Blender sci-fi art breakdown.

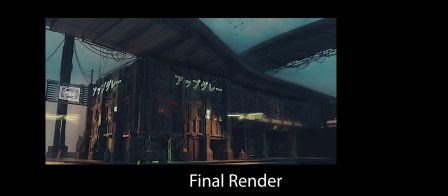And you always remember that you can yeah, you can do these tricks and things with your lighting.
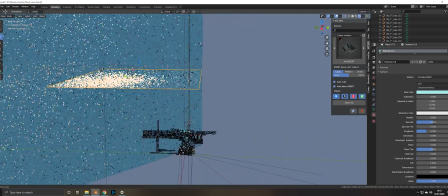But yeah, just generally trying to add shape. I mean, this I did something very similar with
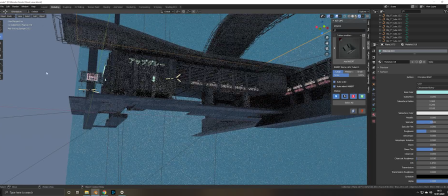this model here, if I can get to it. So this is another scene that I did a few weeks ago,
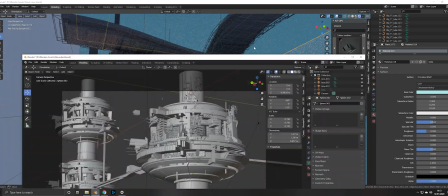and all the principles are basically exactly the same, just starting with a quite simple shape like this.
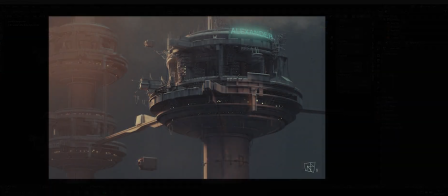And I built that. I thought, oh, it looks interesting.
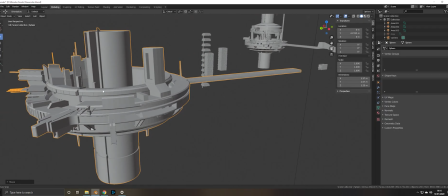Added a little bit of detail, but not huge amounts.
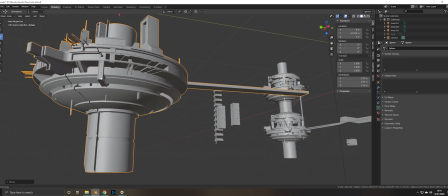And I was looking at it, it wasn't feeling detailed enough.
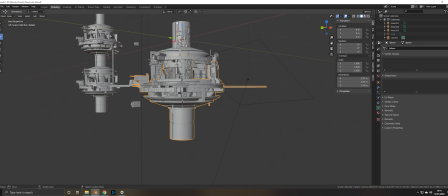And then I decided to just duplicate that and then spin it on its head, and then I created this top section here, which
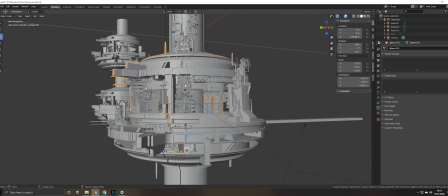just made it kind of feel a bit more interesting. And then I just took these other shapes from other models that I had.
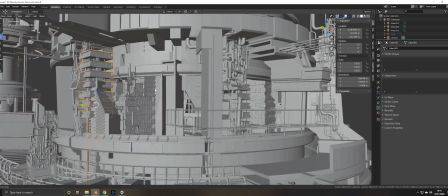So I'd already built I'd done some buildings and stuff, so from another model, and I just copied and pasted those in.
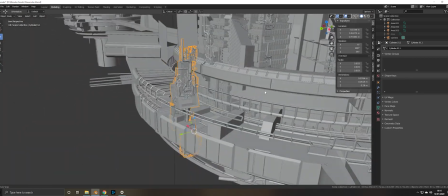These pipes, they were taken from another model that I did, that I've recycled loads and loads, because I spent about 3 hours making pipes.
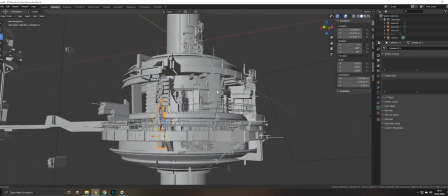And yeah, just occasionally I'll steal those and put them in.
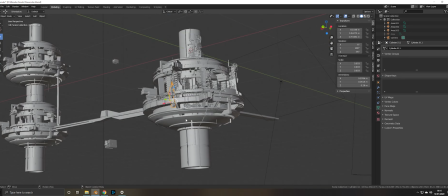I mean, as you can see, the other side of the model that isn't on camera is totally devoid of any detail.
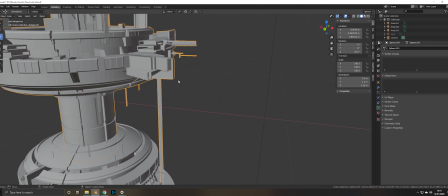There's much less detail over here, and again, these are just copy and paste, so didn't really need to do a massive amount of work to get to this section.
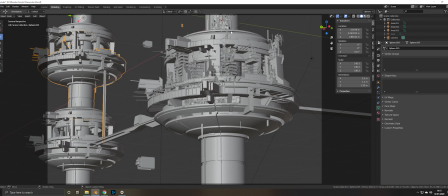And I again just chose my camera angle quite early on, and knew what was going to be in the shot, so I wasn't having to add things. I mean, these little spaceships are just sections from another model.
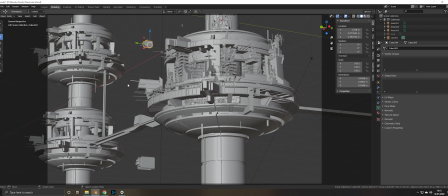So this is largely kit bash. I mean, it's kit bash from stuff that I've just accumulated over the last 9 months, but yeah, there isn't necessarily like loads of like unique modeling going on here. One thing that's slightly different about this, I guess, would be with the camera.
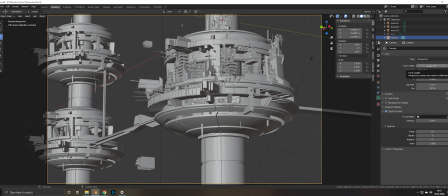This camera's at a much longer focal length, and again, some of you might already know all of this stuff, but for those who don't, I find kind of photographing stuff like big sci-fi buildings, the kind of stuff that I do, always feels bigger and more realistic to me if it's taken on from the perspective of a long lens.
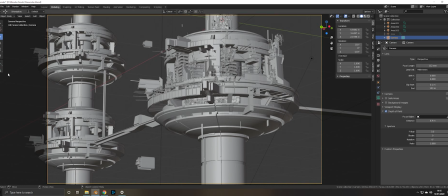If you imagine photographing the Burj Khalifa, you'd probably have to, if you wanted to photograph the top of the Burj Khalifa from the ground, you'd have to zoom in quite far, and that gives you this effect of compression between kind of the foreground and the background. It makes everything feel
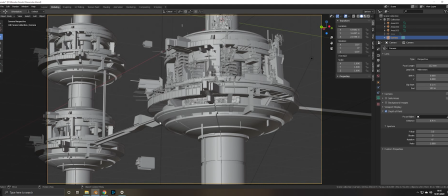compressed, and the human eye is very good at knowing the difference between whether a camera is close or far away from an object, and for me, if things should be really big, then we should probably be quite far away from them, otherwise we wouldn't be able to see them. So that's a fairly straightforward technique.
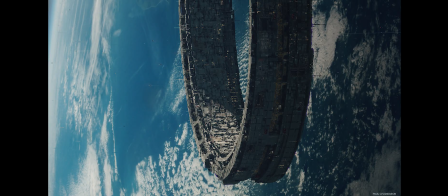I mean, lots of artists use it. I mean, Paul Chatterson is sort of the god of this.
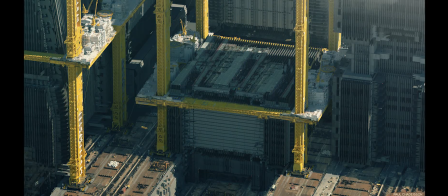His work is in terms of scale, is absolutely exceptional.
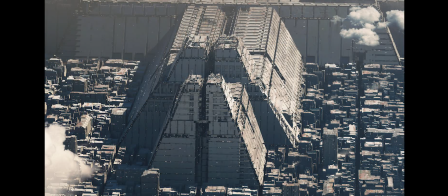Likewise on this, I think it's a little bit more simple than the other one. I think I've got a couple of panels.
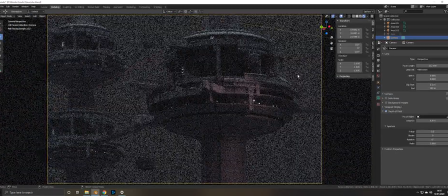I always tend to use panels just so I can increase the size of them. What I've done here slightly differently,
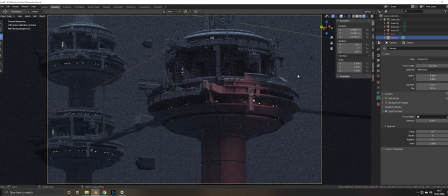but using the same sort of technique, is this kind of slash across the front of the model here with a kind of red light, makes it feel like a sunset. Now maybe that light should probably be over here as well, but it's sci-fi, guys.
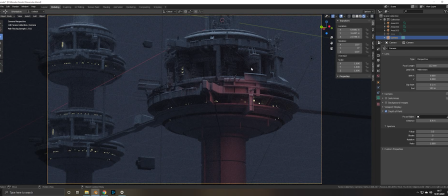It's fine. I'm not following any rules whatsoever when it comes to real life physics. As long as it doesn't feel too weird to the eye. I don't know, maybe I'll look back at this in a year and be like, oh, it's awful.
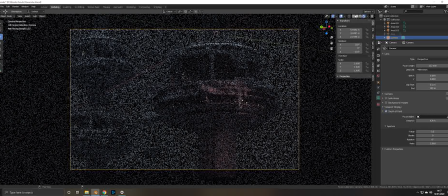I think so for this scene in terms of the lights, what have we got?